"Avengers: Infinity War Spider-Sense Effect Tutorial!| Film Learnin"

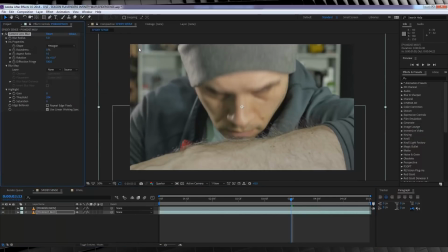Let's then head to Effect, Blur and Sharpen it, and add a camera lens blur. Now I'm going to crank this up to say 15, and then I'll hit the stopwatch on Blur Radius. I'll then skip ahead say 8 frames or so, and then crank it back down to 0. Next, let's completely reverse that on our arm layer. Head back to that first point.
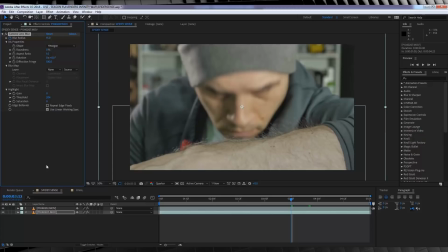We'll then copy and paste the blur effect on this layer like so. Let's then hit U on the keyboard to show those keyframes, and then we'll just change the values.
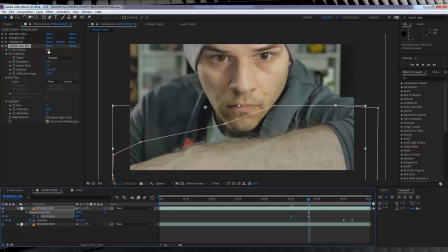We'll make that first keyframe 0, and then we'll head to the second frame and make that one 15. Awesome! We have our actor out of focus, we have the hair standing up on our arm, the actor sees them, and then our camera racks focus from the arm to the face.
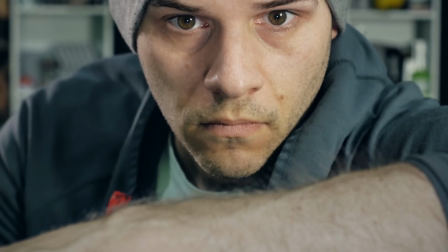Now you may have noticed that in my shot, I start to get up and my arm moves. that's pretty easy too, gang.
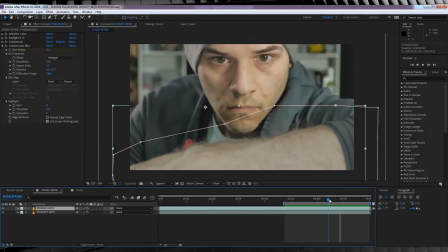All I did was scrub along the timeline to the point where I started to move my arm around here, and then with my arm layer selected, we'll hit P on the keyboard, hit the stopwatch on position,
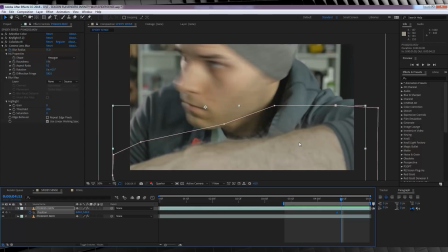and then I'll move ahead, say 2 frames, and I'll move the arm up a little. I'll skip ahead 1 frame, move it back down a little, and then I'll move ahead, say 4 frames, and completely move that arm off screen.
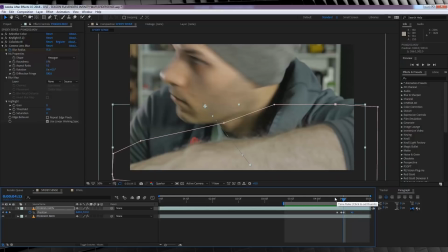I'll then also bring up rotation by hitting R on the keyboard, hit the stopwatch on that,
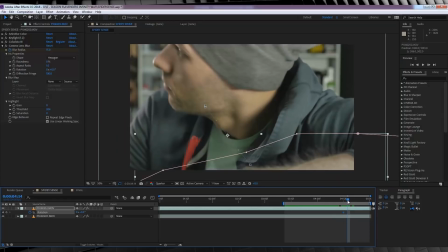and then I'll skip ahead a few frames and add a little rotation to my arm as it moves down, just to make the whole thing seem a little more natural. We'll then finish that off by enabling motion blur on the comp and the layer.
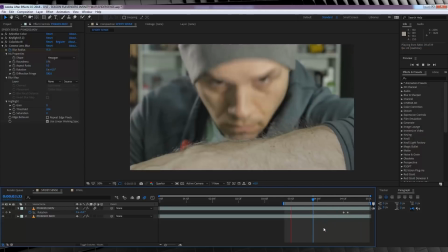One last cherry on top, gang. Whether you do this or not, totally up to you. All I did was just pre-compose everything into a new comp,
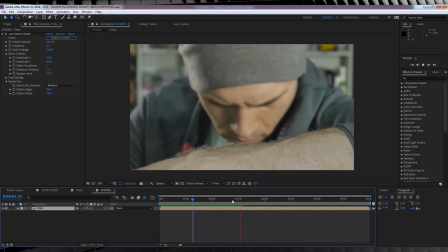and then I added a little camera shake from the camera shake plugin from Red Giant Universe, mainly just to give the shot a little bit more movement. That, my friends, is our spider sense effect done. Add up all those steps and you get something like this.
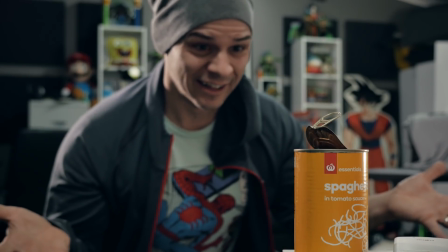Oh no! Somebody touch my spaghetti!
So guys, that's my take on the spider sense effect from Avengers Infinity War. As you can see, it is ridiculously easy. All you have to do is add a little bit of keying and then pretend to do a camera focus rack and you're done. And for those of you who are interested in that Avengers Infinity War title template, that is going to be the next episode. But for now guys, that is my time. If you did enjoy the episode, please smash that like button. I really do appreciate it. And if you are new here, why not hit subscribe? And even if you are subscribed, make sure those notifications are turned on, guys. Click that bell. We've got some other Film Learning episodes right over here, as well as a playlist right up here. My social media crap is above my head. I post all the time. And until I see you again, guys, keep learning.